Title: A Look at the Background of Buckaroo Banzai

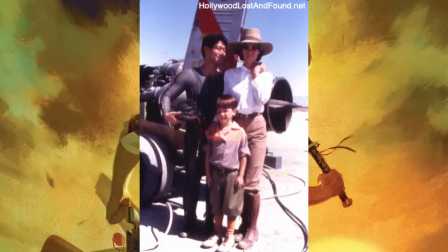Consequently, every mention of Zan was excised from the script,
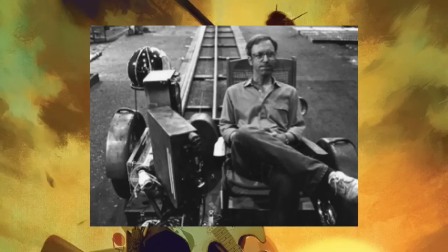including an original opening scene that depicted Buckaroo's father murdered by Zan and featured Jamie Lee Curtis as Buckaroo's mother. September of 1983 marked the commencement of principal photography. The industrial suburb of Southgate in Los Angeles, the Lakeview Medical Center in the San Fernando Valley,
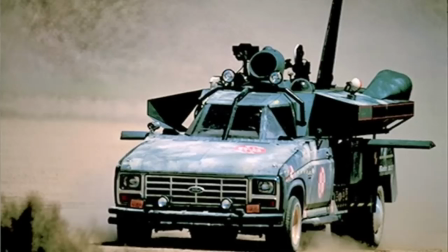and the vast expanses of a dry lake north of the San Bernardino Mountains served as diverse backdrops. The now iconic jet car was brought to life by the collaborative efforts of Riva, art director Stephen Dane, and Thrust Racing owners Jerry Siegel and George Hedebeck.
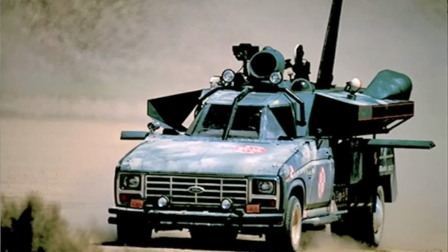Melding elements from a Ford F-350 truck, a Grand National stock car, air scoops from a DC-3,
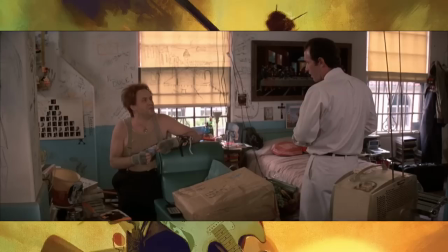and a one-man cockpit inspired by a Messerschmitt fighter plane, they birthed the vehicle as weird and quirky as its driver. Production set foot in diverse locations, such as the Banzai Institute exteriors, shot in rustic can in Los Angeles.
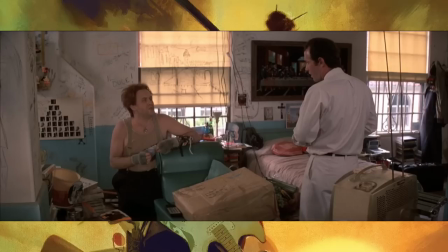Interiors filmed in an Art Deco house designed by MGM art director Cedric Gibbons for his wife, Dolores Del Rio. And deserted rooms at Brentwood's VA hospital, which served as Dr. Lizardo's room at the Trenton Home for the Criminally Insane.
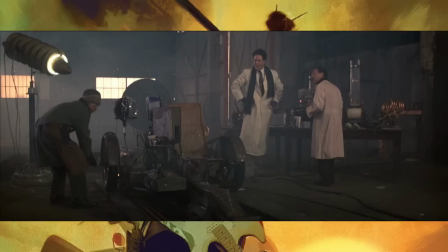In an ingenious nod to cinematic history, set decorators rented a collection of 1930s electrical props from the original Boris Karloff Frankenstein films for Lizardo's 1938 laboratory scenes.
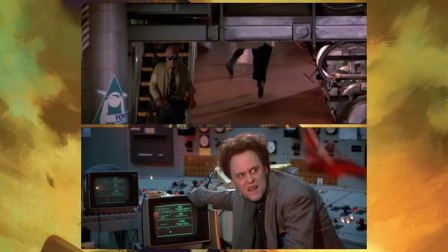The deserted industrial site, Alpha Tubing, further accentuated the eerie ambiance. The abandoned Firestone Tire Factory and Wilmington's Department of Water and Power, on the other hand,
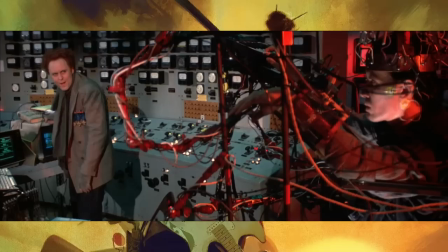played host to Yo-Yo Dyne Propulsion Systems and Dr. Lizardo's Shock Tower, respectively. Through it all, the spirit of camaraderie prevailed on the set. Peter Weller recalls a particularly amusing scene in which he just couldn't stop laughing at the hilarious repartee between his co-stars,
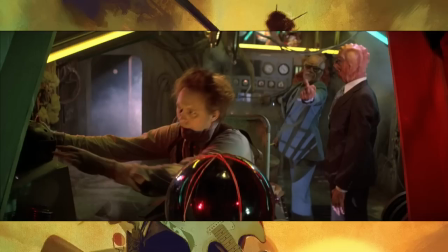Christopher Lloyd and John Lithgow, leading to repeated retakes. At one point, Lloyd's ad-lib completely broke Lithgow out of character when, in response to Lizardo's dismissal, the extremely frustrated minion finally steps forward and just flips him off.
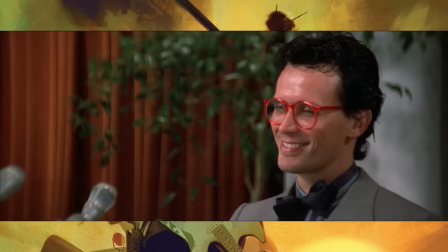A move that so tickled everyone present, they carefully edited it to get it into the movie. Despite Begelman's incessant interference during the initial stages of filming, there was a strange obsession with not having too many shots of Buckaroo Banzai's red-framed glasses,
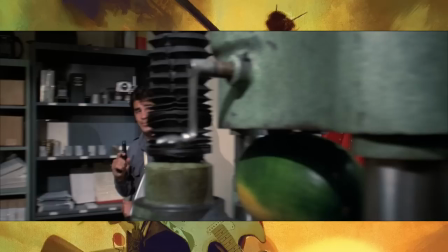threatening to get the film shut down if there were more than four. They tested the limits with a bizarre watermelon scene at one point. Goldblum even ad-libs about the odd presence of a watermelon for no reason whatsoever.
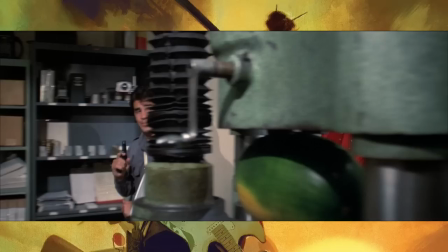But this was actually there to test to see if the studio head had become so frustrated he'd just given up paying attention to the film. The fact that no one demanded to know about the damn watermelon told Richter, "Nobody's really paying attention and we're free to do whatever we want."
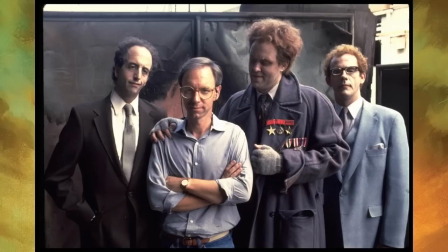They create a very collaborative atmosphere, and not just with allowing the actors to ad-lib.
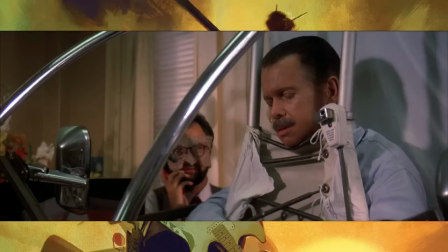At one point, the president needs to declare war, and when the actor opens the envelope, he burst out laughing.
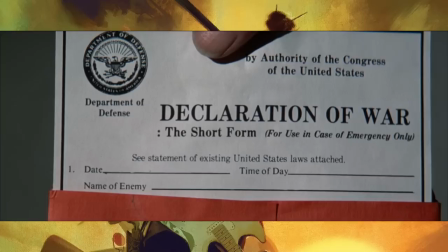Asked why, he said the paper had been labeled Declaration of War, the short form. Something the prop master had created in the spirit of the film.
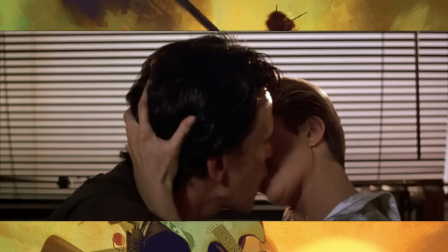Nobody told him to, he just knew he had to have something in there and decided to make that. So amused by this, Richter shot a close-up of it for the film.
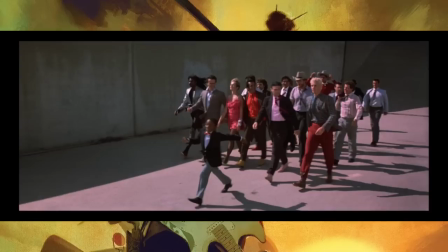After it was finished, Benjamin demanded that it needed a grander denouement than a mere kiss. Budget constraints led Richter to conceive of an innovative music video style credit sequence set to new music by Michael Boedeker.
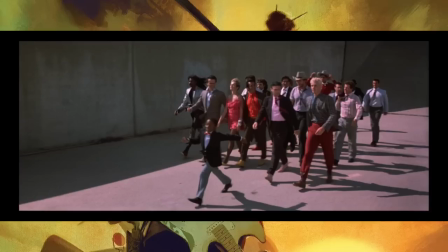However, due to the song not being ready in time, the sequence was filmed to the tune of Billy Joel's Uptown Girl.